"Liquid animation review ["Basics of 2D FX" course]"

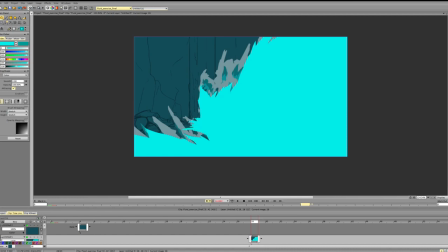And maybe we can start breaking it up into particles.
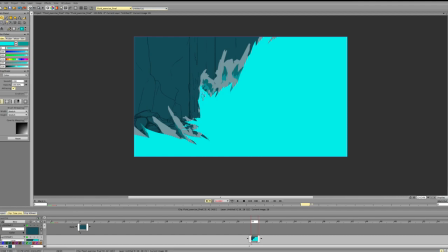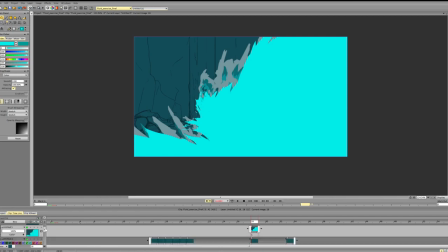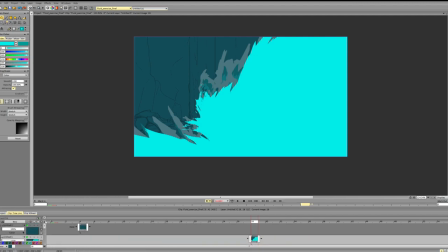Okay. Okay, we have this.
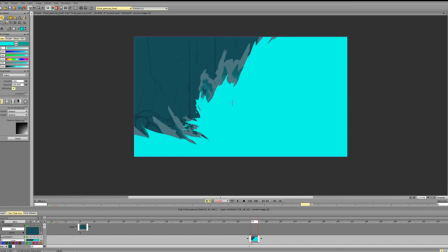I'll make sure that we don't have too much repetition. It would be nice to add some particles.
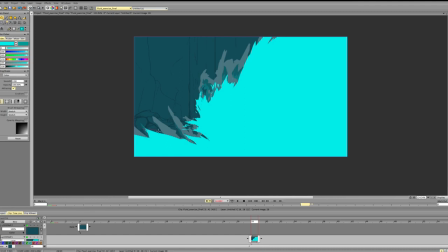Okay, now that we have this,
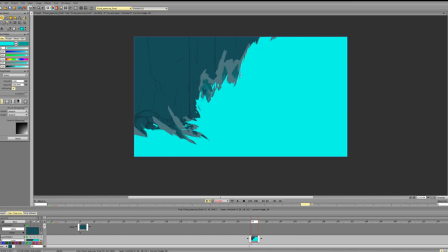let's add secondary color. Let's add white first. So again, we don't want to overcomplicate the design.
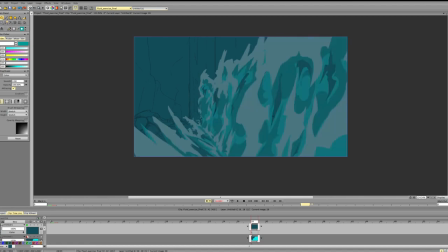We want every color that we add to count and to help us sell the volume and the form. So for example, we want this to curve a bit to show us the top part of the water.